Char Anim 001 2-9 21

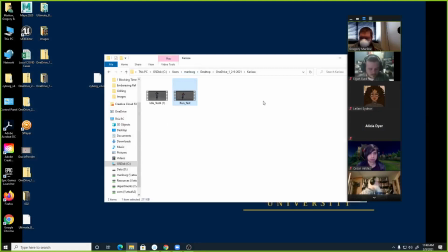[12:21]
So, all right, I know she wasn't here, but I felt like that was probably still helpful just to see anyway.
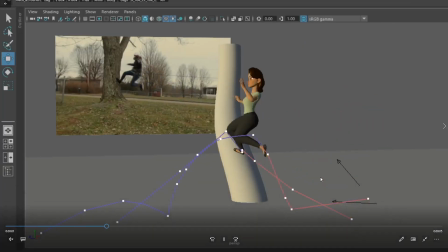[12:29]
Alicia, let's see. Oh, nice. Repeat.
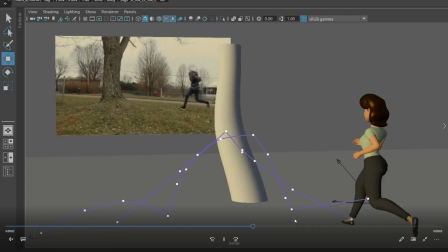[12:48]
Yeah, this is looking pretty cool. I like seeing you tracking the arcs on the feet there. That's cool. I think the two things I'm kind of seeing that I would work on, and this may just be a splining thing you haven't gotten to yet. The way she leaves the starting pose, like if you look at your reference, like you were already in a full out run.
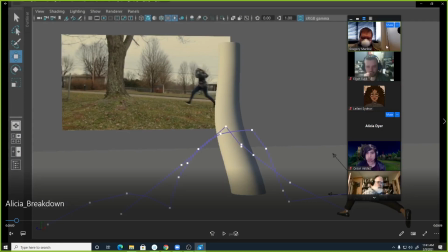[13:13]
Alicia, are you in the room? I think you are. Yeah, there you are. Yeah. So you can see, like in your reference, I don't know if like you're already in a full out run at the beginning of this, and so you don't ease into it.
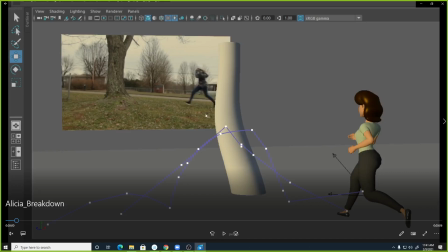[13:27]
Like your spacing is really big from the very beginning, but in Maya you have that first keyframe set, right? And what's going to happen is like you have a keyframe set, and then you set your second keyframe.
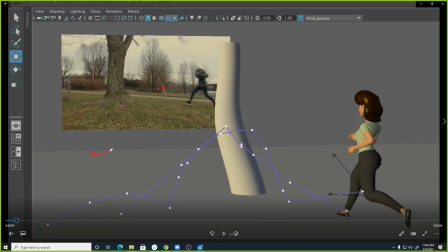[13:42]
And what Maya's going to do is ease out of that first keyframe to go into this, right? And what I would do is go in there and either set a keyframe before it, where you move her back a step, and that way you can cut into the action.
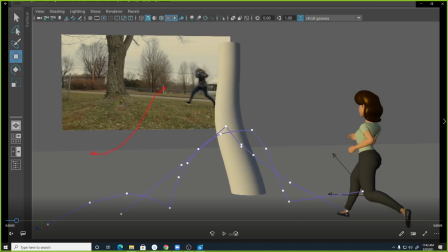[13:56]
The same way like you were really running before this, basically you would set a keyframe before your timeline starts, like back here, that way it just rolls straight into it, right? And it feels like it's continuing to, like if you're cutting on the shot right there, she's already moving forward, or I guess it's right there.
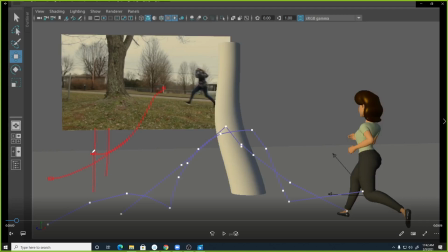[14:15]
She's already moving forward there, not starting to move forward, right? The other option is just to go in there and on that first keyframe, just set this tangent to linear. And what it'll do then is it'll just point it at that second keyframe, and it'll just feel like she's already moving.
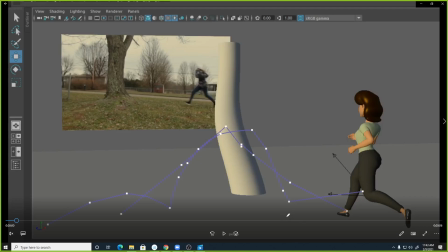[14:36]
So that's one thing. Does that make sense? Yes. And then the other thing I'm seeing is, to me, her spine feels a little stiff on the landing. Sure, her spine feels a little stiff in all of it.
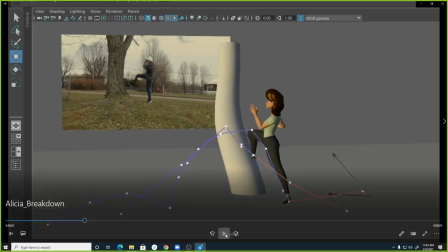[14:52]
And I guess when I say spine, it's really more like
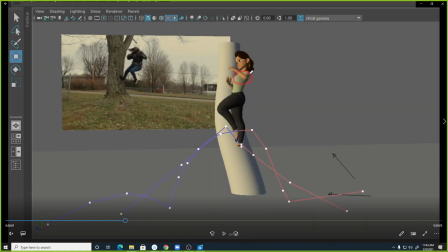[14:58]
this, like there's probably a control that controls her rib cage, or like that mass that would be her rib cage. And like really, if we think about any character, we got three main masses. We have this pelvis, we have the rib cage, we have the head.
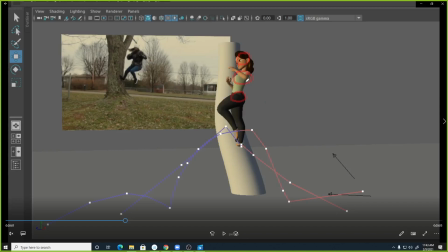[15:14]
And I think you're doing a good job of moving the head around. I would do a little bit more work on sort of, maybe like here you would bend her forward just a little bit in the spine, and you could do that by like rotating the rib cage, down this way. And what you would get then is instead of sort of this straight line down her back,
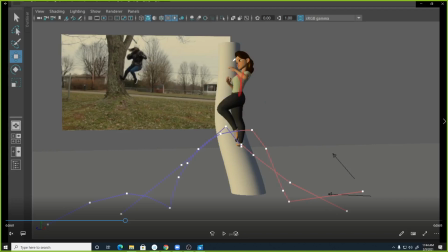[15:34]
you would get a little bit more of a curve forward, and then her head would be like here, her spine would be more like this, and you get like this, a little bit more of a roll forward there. Maybe as she's coming in for a landing, then you would get the opposite, where you would roll that spine like what you kind of have here.
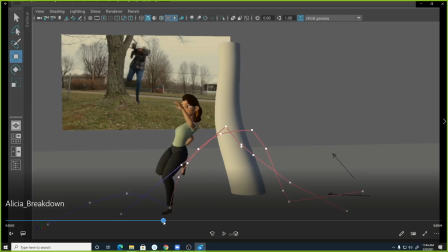[15:53]
You kind of roll it back, which is actually looking pretty good. And then when she lands here, that would give you a chance to do that opposite again, right?
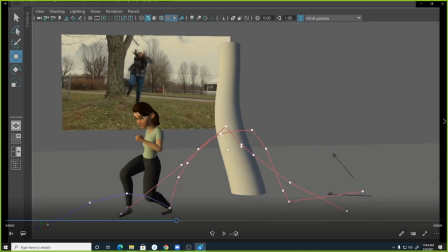[16:03]
And so if when she was stretching for that land, if she was kind of arcing back on her spine here, she could kind of curl forward on it a little bit more. And so it's really just pushing the rotation.
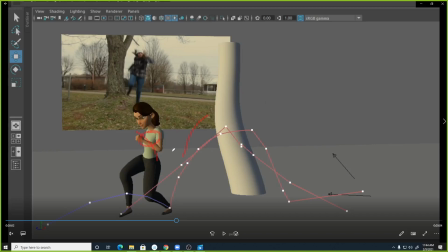[16:16]
It may be translation, depending on how this rig works, on that mass to make sure it feels like you're getting sort of that curve in the spine. It's an interesting, is this the final camera angle?